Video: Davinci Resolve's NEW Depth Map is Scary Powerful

So DaVinci Resolve 20 just dropped recently, and with it we got a new and improved depth map. Now I hadn't really used the depth map before, as I didn't really find it too useful in my workflow, but now that it's been updated, I've actually used it twice in the last couple weeks. I thought I'd share with you my current workflow using the depth map and where I think it really shines.
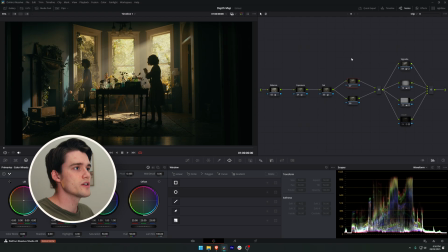Let's have a look. So here I have a beautiful example shot from a recent color grading competition that I took part in,
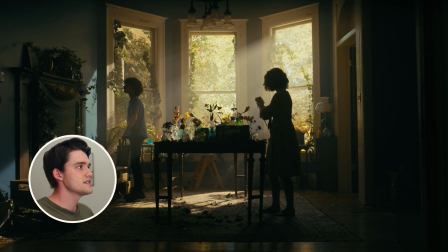and it was when I was grading this that I realized how powerful this new depth map is.
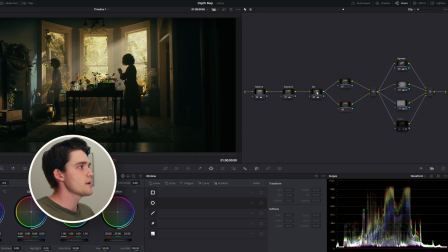So I've just got my basic setup here.
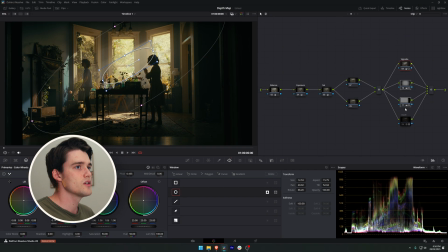I've done my exposure balance and saturation, and then just a few power windows just to kind of work the light a little bit, just the vignette around those beautiful light rays coming through the window. I wanted to have those light rays really stand out and accentuate her silhouette, and I thought maybe I'll try out this new depth map because it'd be a great way to isolate her and the flowers from the background,
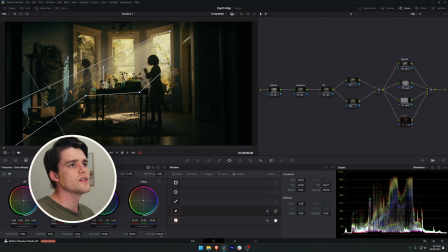and I can kind of work in between those two layers. So if I just turn this depth map node on,
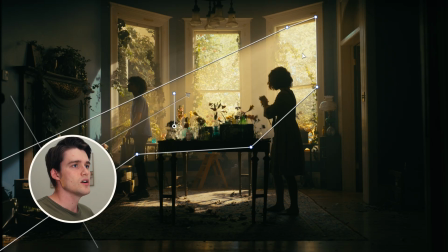you can see just how awesome of an impact it's having on just adding some color and life to those light rays coming through the window there.
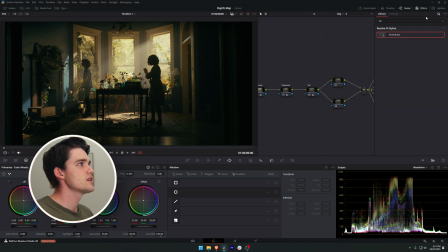So let's break down how it's done. I'm just gonna reset this node. We're gonna start by dragging the depth map effect onto our node.
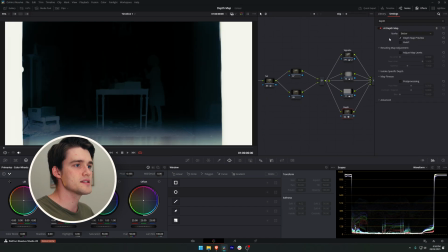And you can see already it's analyzed our scene and provided us a black and white preview of how it perceives the depth in our scene.
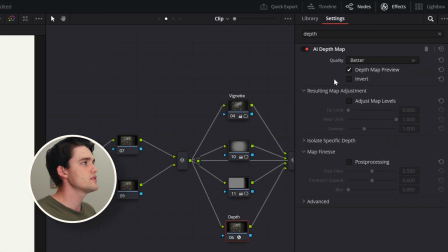So this is totally adjustable. All we have to do is just tick on adjust map levels.
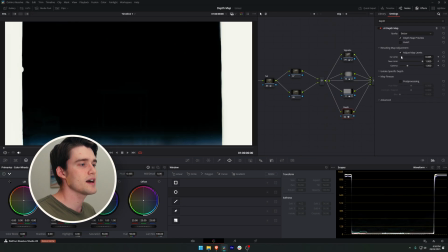And now with these sliders, we can control our far limit, how far back our selection goes, and our near limit, how close towards the camera we are selecting.
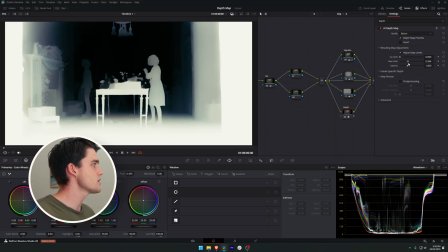So already this is a huge improvement on the last depth map. We've gotten so much more detail in this new version that it's so much more usable now. So what I'm going to do is, as we want to use the background, I'm going to invert our mat,
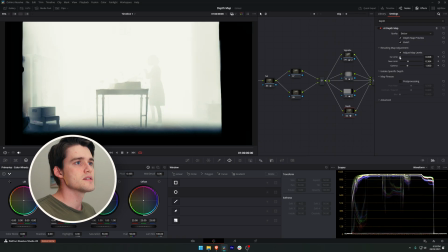and I'm going to play with these far and near limits to select behind our actress and the table
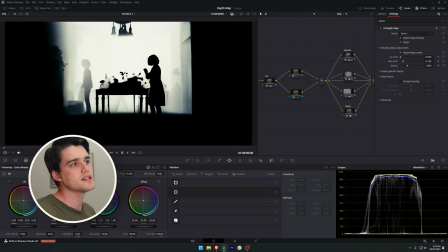and in front of that window. So you can see there we're getting a pretty good selection between the table and the window there.
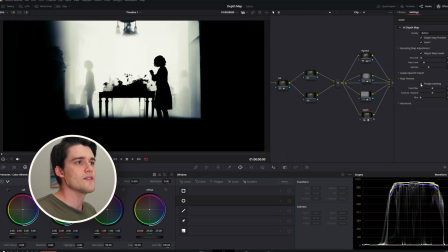Now to tidy things up, we can now take post-processing and have a look at the difference that makes in the detail that it captures.
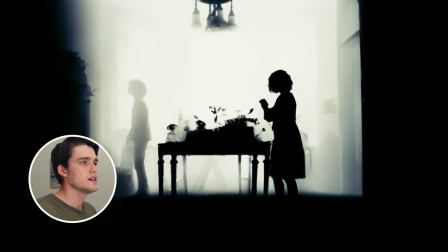If I turn that off and on, you can see in the boy's shirt here,
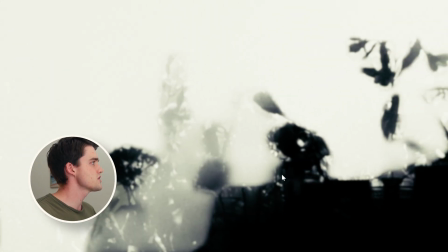it's just bringing so much of that detail in, especially in the flowers and her hair up here.
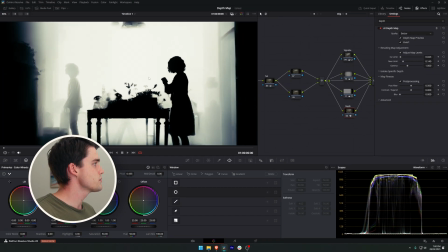It just really refines those edges of the mat. So we're getting a pretty good selection now behind the table and in front of that window.
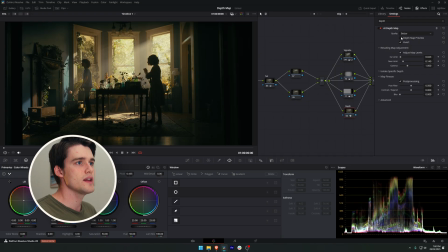So if we turn off our depth map preview now, you can see if we adjusted something like our gain,
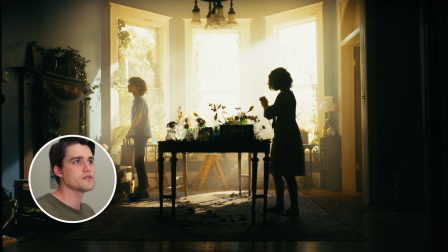we're now only affecting behind the table and in front of the window, which is a crazy powerful thing to be able to do.
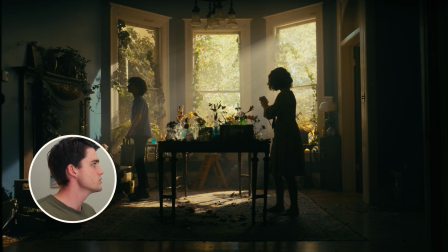It blows my mind. However, we only want to affect the light rays coming through the window.
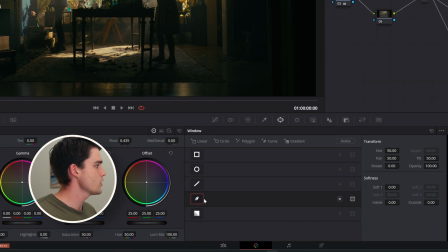So what I'm going to do is grab my curve tool in the power window section.
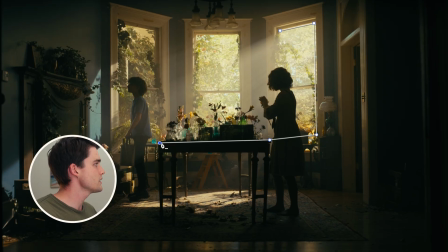I'm just going to draw an outline, not worrying about overlapping with the actress and the flowers because the depth map is doing that work. So just the very rough shape of where the light rays are coming into the room. And now you can see if we adjust our gain, how good is that?
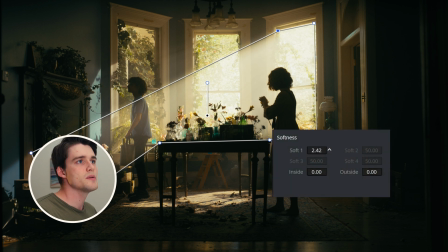Definitely gonna need a bit of softness, so we'll just up that softness a little bit just so it looks natural. Something there is awesome.
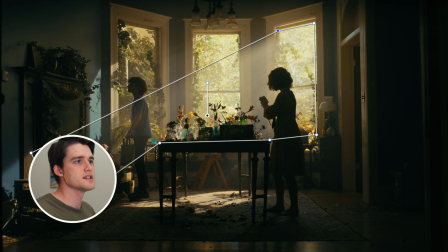Just a quick before and after, just by adjusting gain, it's made such a huge improvement.
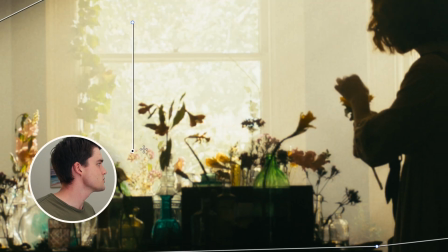And it's treating those edges beautifully as well. There's no crazy overlapping.
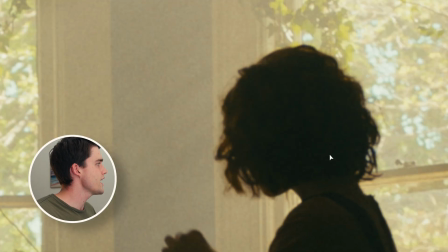It's not even breaking anywhere around her hair. It's just got a really nice soft edge to everything.
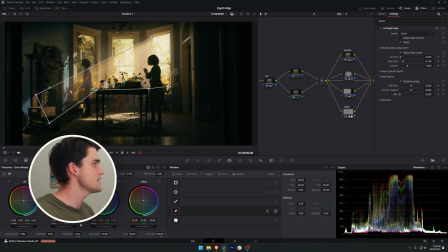Makes a huge improvement to the scene, makes her silhouette stand out more. It really brings her and the flowers out from the background. So I hope you found this helpful. It's really opened my eyes around complex power windowing and selections, and I'll definitely be using this tool way more often now. If you like the video, feel free to subscribe for more content like this. Otherwise, I'll see you in the next one.